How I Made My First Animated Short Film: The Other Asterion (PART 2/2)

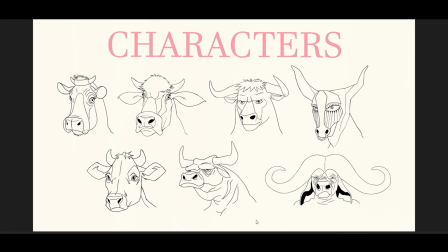718s
Some of them were inspired by the drawings I was searching on Pinterest, and then I synthesized all of them in the one I chose, which is this one, with this
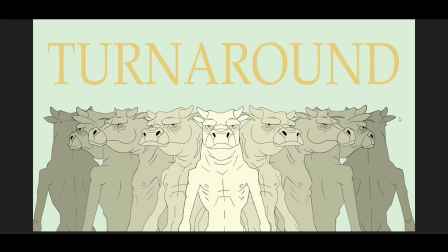735s
really strange turnaround. It looks like I don't know, we have it's going to fight us with his friends, but anyway, I liked it, and I have the animation too, which works really good to me. And yeah, this was about the character design.
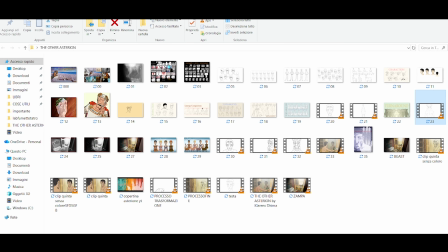759s
Now, what happened next? I imagined the coloring of the
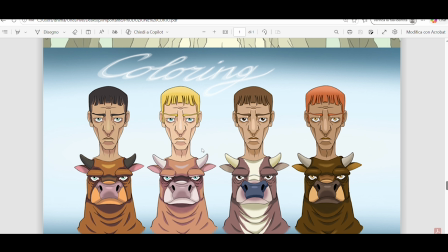769s
possibilities of color that I can use for my character, which should have been coherent with the story. So actually I had fun here too. What happens here, I was pretty sure I wasn't going to use something like this, like a Nordic
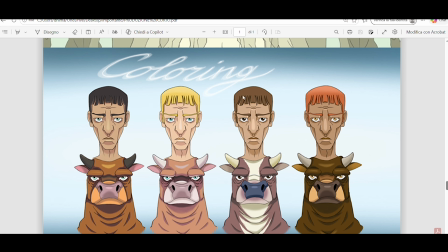787s
coloring, or this way, these two, even because the Taurus looks more like a cow than a Taurus, but I was having fun at this point. I was pretty sure I was going to use this one,
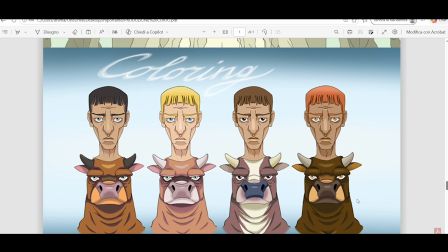801s
or this one was pretty good too, but maybe too symbolic and too enigmatic. My objective was to leave the spectator pretty sure it was human and everything normal, and decontextualized.
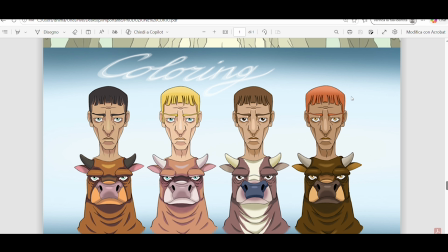821s
This maybe was pretty much, maybe too much of a Egyptian or antique.
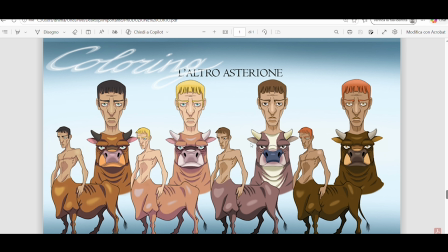828s
Here the coloring with the full body, still having fun, but I really liked this process.
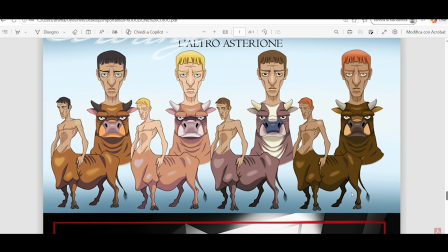835s
Now was the moment of the background.
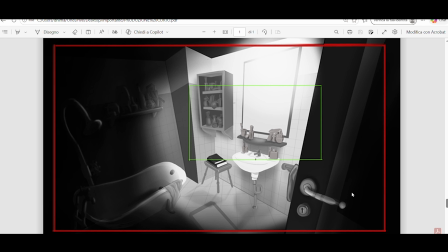839s
Okay, one of the main problems when you decide to animate something all alone is the amount of backgrounds you have to draw if there are many scenes. And even though and the characters too. In my case, I decided
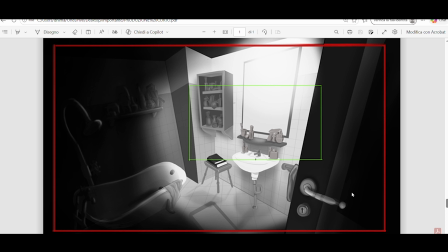860s
that I was going to make a short movie with one character and almost one background. Why I say almost? Because there we have only one place where our character is, but there are, I think, 3 points of view. One is or maybe 4.
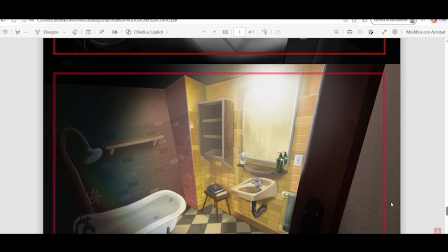881s
The long one, when we close up in the mirror, and then the point of view of the ends washing, and then when it opens up and you see the full body of of the creature. Now, this was really a challenge. What happens here?
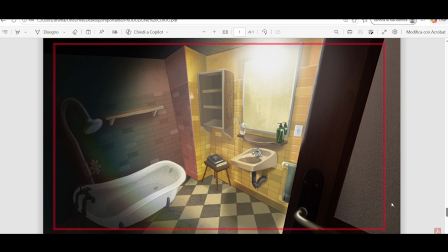901s
Probably the the layers I used in Photoshop to create this background were something like 200. Maybe it's not maybe. Was it how it was also due my
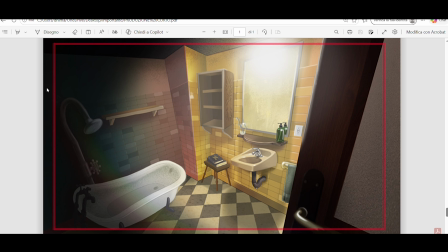922s
unprofessionally, because I wasn't giving much attention to maintain my project clean, I have to say that, but it was really great. It's like everything is painted here by hand to me. Yeah, there are some textures, but there is also study here.
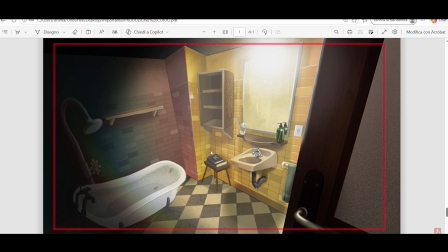940s
I studied some symbols, and also for example, I was going to think about how a bathroom of a miniature should be structured.
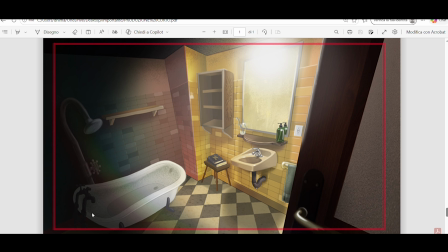955s
That's why I drew this and not some other bathroom elements. And this is as if you actually wanna look it up. It's as big as the centaur.